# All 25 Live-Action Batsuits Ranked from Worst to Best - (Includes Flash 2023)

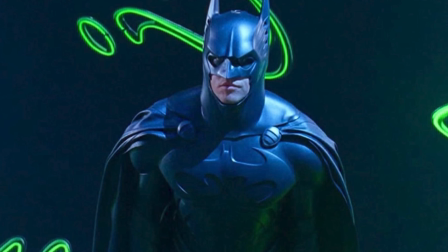24:34 How it wraps around the abdominals, but it's also got more of a nodal look to it as well.
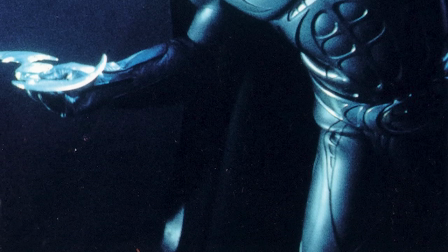24:38 And putting vents around the ears as well is not a bad idea because how the hell does Batman hear anyone in that cowl?
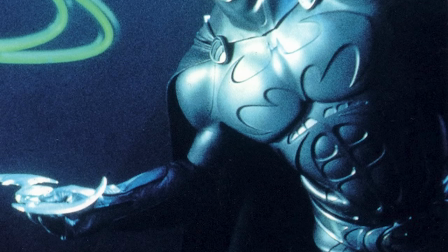24:44 Is it a tad over-designed? Yes, yes it is. Does it look a little overly bright in the film as well?
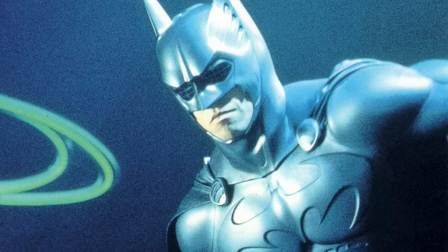24:50 Yeah, you need some black or blue to cut through that color, but it ain't a bad suit, you know?
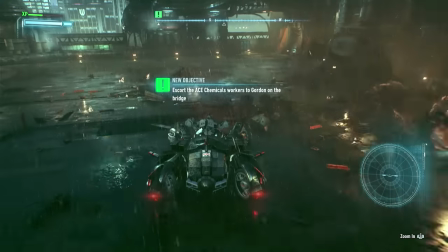24:55 In a different color scheme, This would actually probably look really good coming in at number 13 is the mark 1 bat suit from
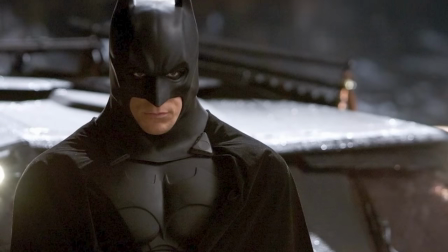25:01 Batman Begins And aside from looking a little rubbery This was still the better suit than the mark 2 in my opinion.
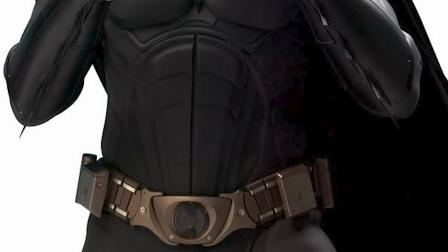25:07 The armor was much cleaner It retained a little more of that theatrical Batman look.
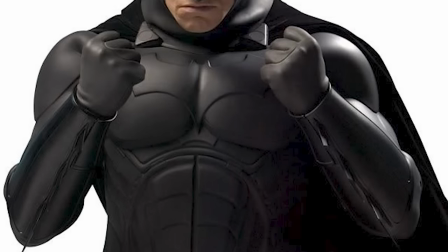25:12 I love the bat emblem on the chest It just I guess it looks a little difficult to move around It's hard to believe that Batman
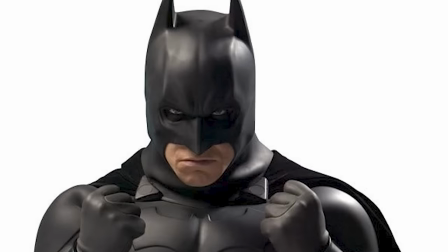25:17 would be able to do all this ninja stuff in a suit that looks this thick and it does look very breathable,
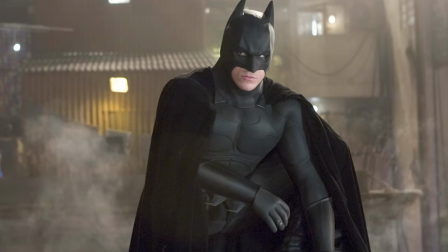25:23 you know? And considering Nolan's movies were going more for practicality, it makes sense that they would have changed it to the Mark II.
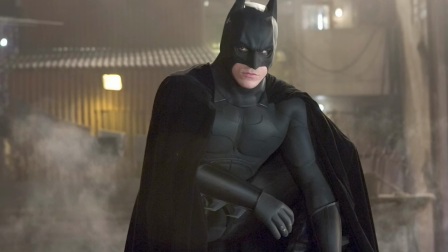25:29 Yeah, the Mark II is much more in line with Nolan's vision, just as The Dark Knight is a much more Nolan movie than Batman Begins is.
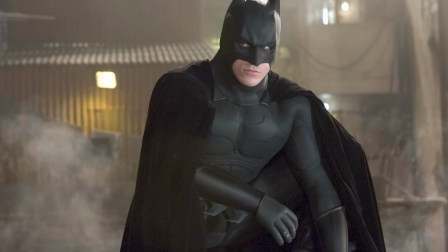25:36 But this suit just looks more like Batman to me. I think the nodal armor plating looks really cool.
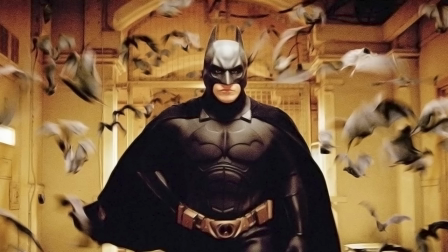25:41 And what's really interesting about this suit is it's not actually all black.
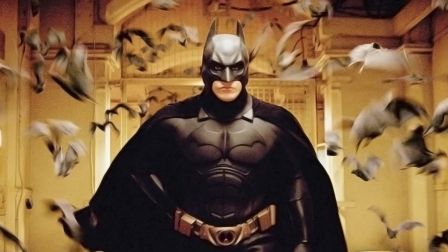25:46 The cape, the cowl, the gauntlets, the logo are all a much darker shade than the actual armor body pieces.
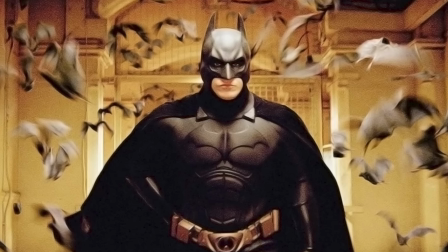25:54 But you can kind of only see that under very specific lighting, otherwise it just looks like it's all black.
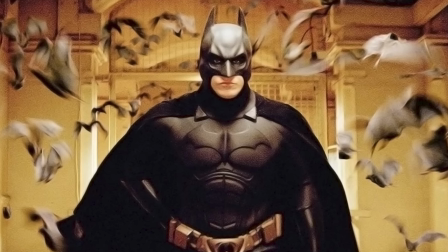26:00 But no, the bodysuit is actually a very, very, very dark gray, almost black.
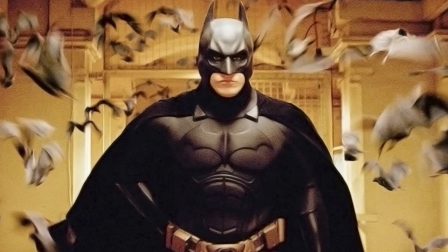26:06 And I do wish it were a little lighter because the Bat Emblem does get a bit lost in this suit as well.
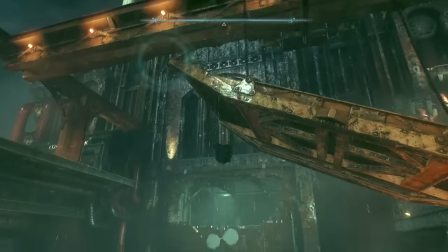26:12 What is it with Batsuits and having the Bat Emblem getting lost in it? The only thing that lets this suit down for me is the cowl.
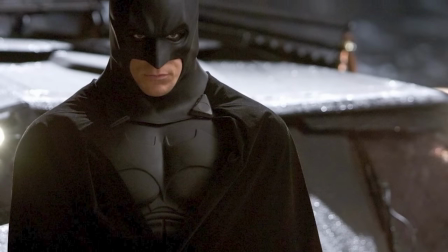26:19 I really don't like the Nolan style cowls. I understand they're meant to look a bit more animal.
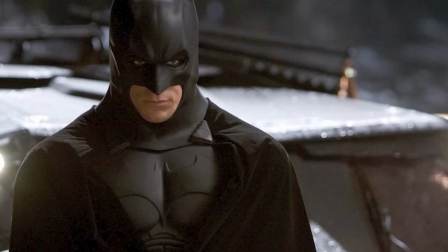26:24 They're meant to look a bit more feral, but his head just looks a bit phallic, especially here.
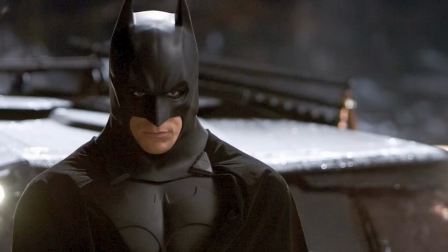26:30 I mean, they definitely improve things on the Mark II as far as the cowl goes, but I'm just not big on the horned over ears.
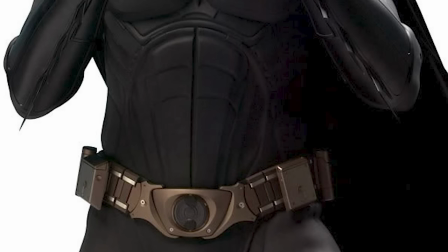26:36 And yeah, there is a problem here with the neck just looking a bit chody. On a whole though, I can see what they were going for with this suit and I do like it.
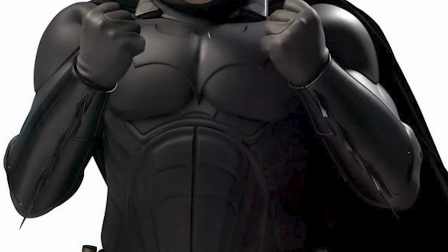26:43 I think speaking objectively, like taking into account what Nolan was going for, The Mark II suit was a step in the right direction.
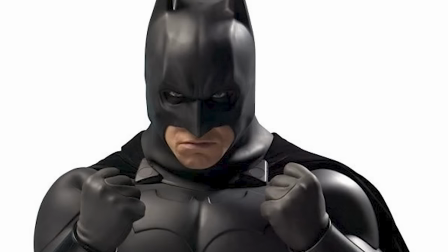26:50 It's more authentic to Nolan's vision But this suit here just looked nicer in my opinion I think they did the right thing in changing it But I still
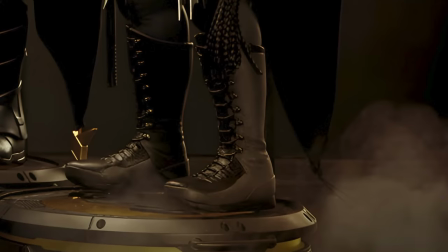26:57 think it's a downgrade in at number 12 is the nightmare suit But from the Keaton Batman universe now I don't know if that's definitely the
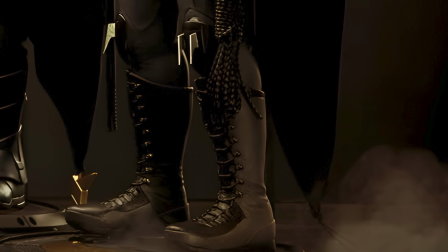27:05 purpose of this suit or not and these suits that are on display in the sort of Hall of Batsuits They are just kind
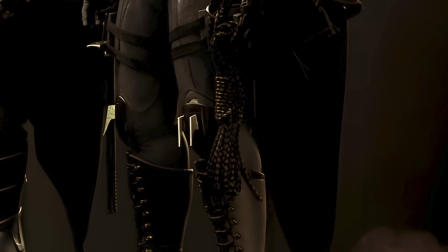27:12 of things to tell some of the stories of what Keaton's Batman's been up to in the time that we've been away from him Here we have a suit that looks
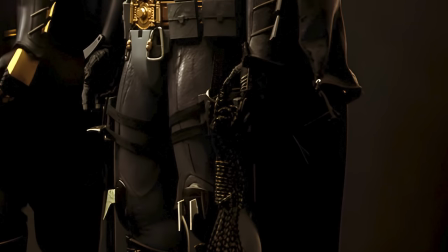27:18 like a knight's armor. Really living up to the Dark Knight branding, huh?
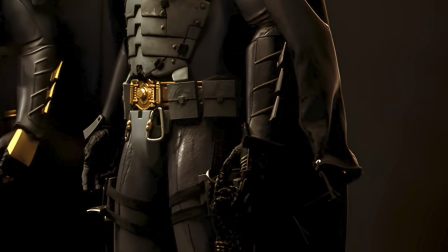27:22 And this is the first sort of Burton vs. Batsuit to have kind of a more heavy armored look to it.
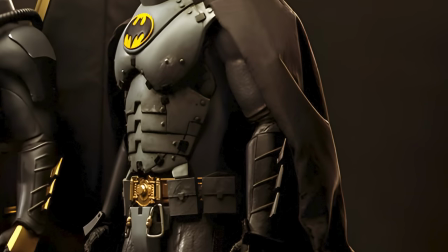27:27 But I like how we don't lose track of that Burton aesthetic either. The mask is still very much a Burton vs. Batman mask.
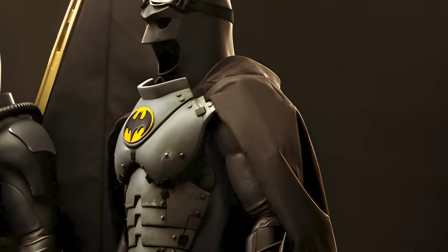27:34 He's got this chunky collar around the front of the cowl, which displays that classic Batman oval symbol.
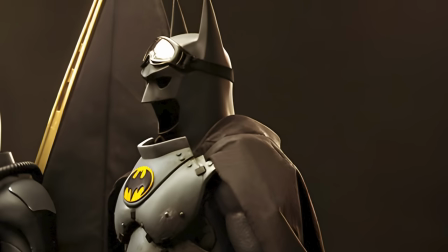27:40 Like Batfleck's nightmare suit, he's got goggles that he wears over his cowl. But also, this guy means business.
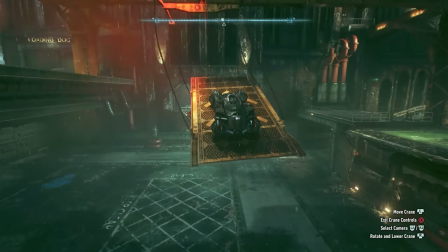27:46 He's serious about fighting. You do not want to get kneed in the nuts by this guy because he's got blades on his knee pads.
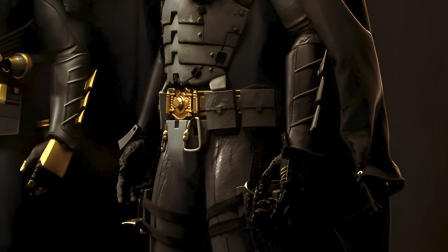27:52 I love the practicality of this utility belt as well. This just looks like a guy you don't want to mess with.
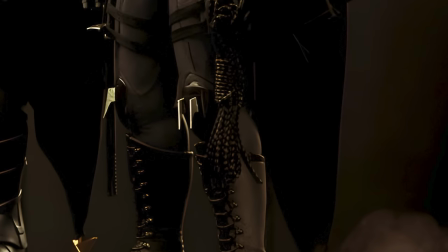27:58 And also it's cool to see some gray on a Keaton Batsuit. This looks like a very battle-hardened version of that Keaton Batsuit.
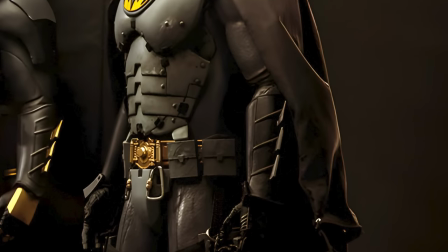28:05 And it's safe to assume that whatever threat he made this suit for must have been serious business.
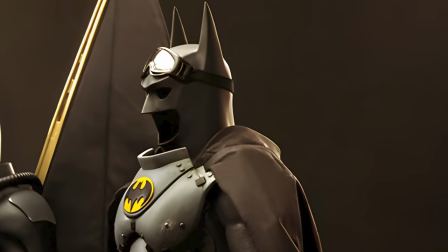28:11 It serves as a piece of visual storytelling, But it would have been seriously cool to have seen Keaton actually wear this suit coming in at number 11 is the mark
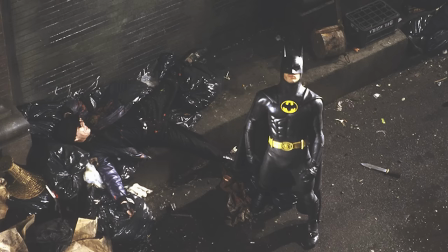28:19 1 suit worn by Michael Keaton in Batman 89 This was the first time we'd seen a really cinematic looking very serious movie magic
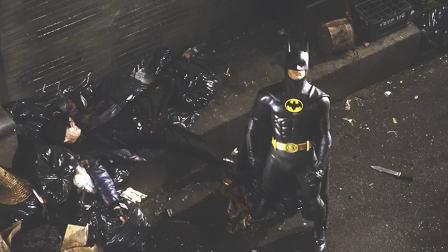28:28 looking Batman I think the stylistic decision to put him in all black and take the gray off of the Batsuit It works
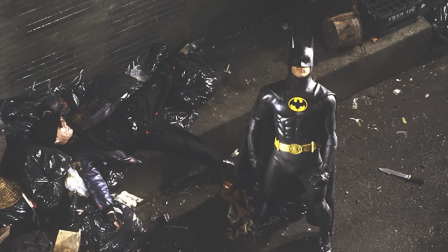28:34 for Tim Burton's very gothic take and as it is this suit still immediately recognizable as Batman.